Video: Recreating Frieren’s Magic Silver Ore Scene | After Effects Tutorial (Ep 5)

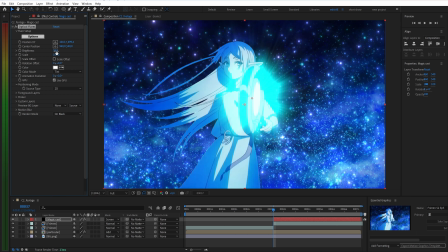8:17 Next, tweak the brightness and scale, then add keyframes for both.
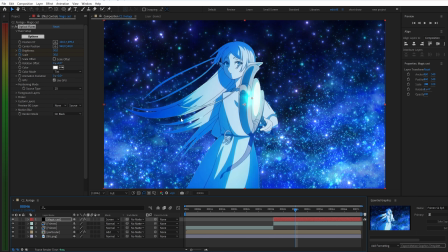8:22 Around frame 46, the effect should expand quickly,
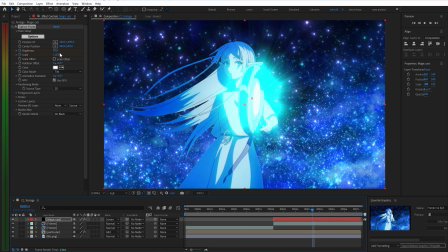8:27 then shrink back down by frame 53, creating a pulse-like energy motion.
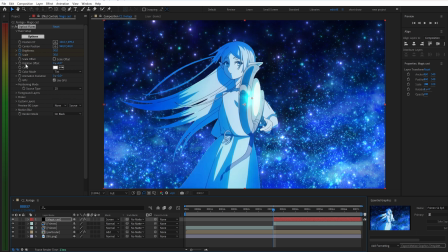8:33 After that, add an expression to the rotation.
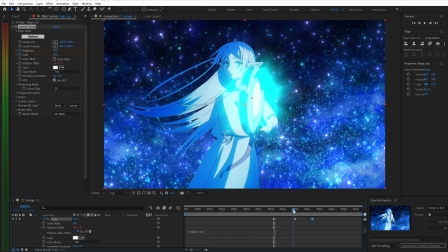8:37 Use a random value within around 10 to give it a subtle, non-repetitive spin.
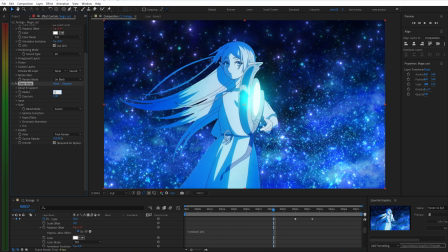8:42 I'll apply a little deep glow, followed by an additional glow effect for further refinement. Finally, adjust the values as needed, and reduce the opacity to around 70% to keep the lighting balanced. Next, duplicate the layer and replace the glow effect with star glow for further refinement.
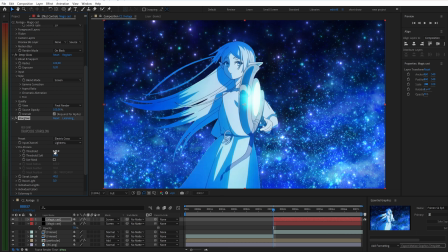On this layer, focus on the shimmer settings. Increase the amount to around 200 to make the effect more visible.
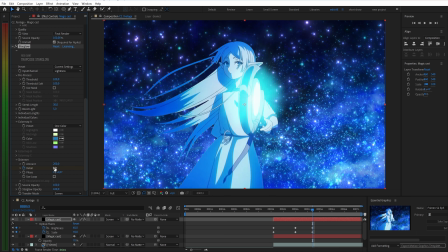9:21 Then add keyframes for detail starting at 0 on frame 53 and gradually increasing to 10 toward the end.
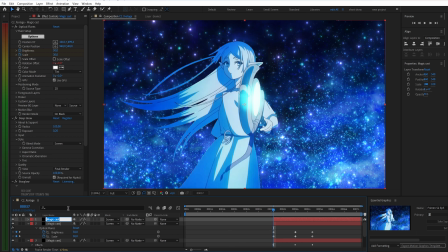9:33 Next, duplicate the layer once again.
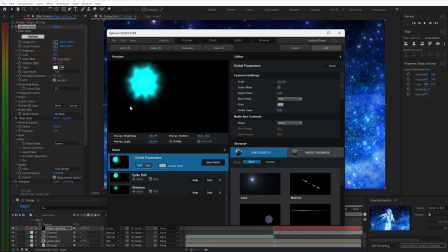9:35 Using the same approach, this time apply the streak stack to create a horizontal magic effect like this.
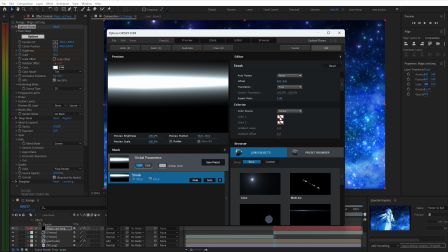9:44 You can adjust the settings to fit your scene, or simply follow the values shown here if you want a quicker setup.
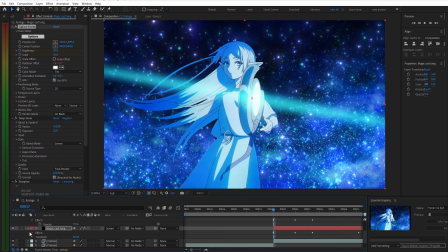9:57 Since this layer was copied from the previous one, the effect looks slightly misaligned.
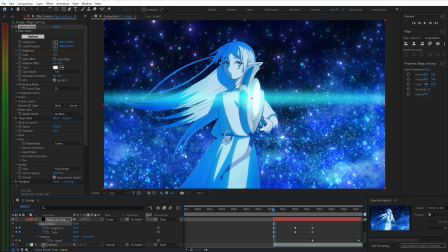10:03 To fix it, simply remove the random expression in the rotation. Adjust the keyframes so they better match the timing of this shot.
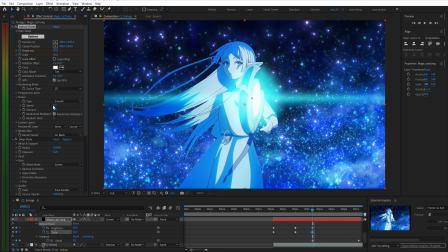10:14 In the flicker settings, increase the values, amount, and speed to make the flickering more noticeable. Then refine the star glow parameters and remove any unnecessary keyframes in the shimmer section to keep things clean. Finally, copy the glow effect from the previous layer to complete the look.
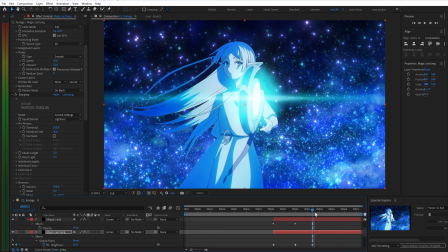10:34 Once done, do a quick final check to make sure everything feels right.
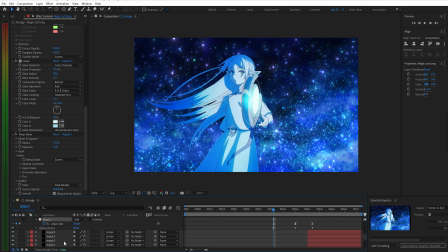10:43 Finally, you can use similar effects to create additional magic streaks like this, adding more energy and depth to the scene.
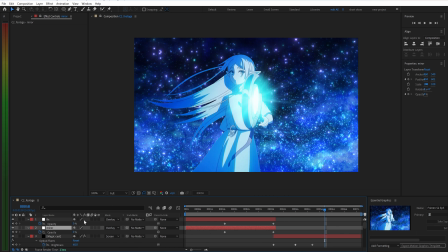10:50 There's also a subtle reflection effect added when Frieren raises her staff at the beginning, similar to the original anime.
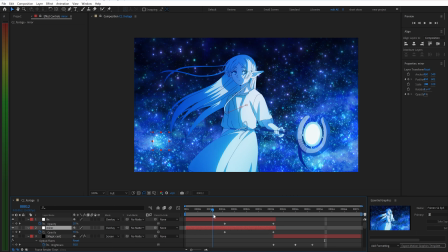10:58 This part is totally open for creativity, so feel free to adjust it however you like.
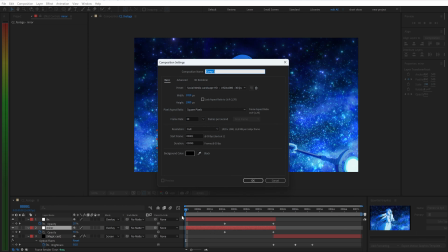11:04 Alright, now let's take a look at the final result.
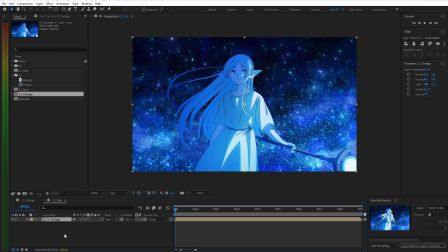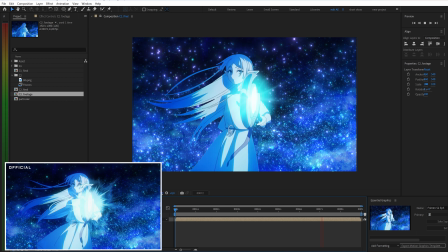11:13 Thanks for watching. If you enjoyed the video, don't forget to leave a like and subscribe.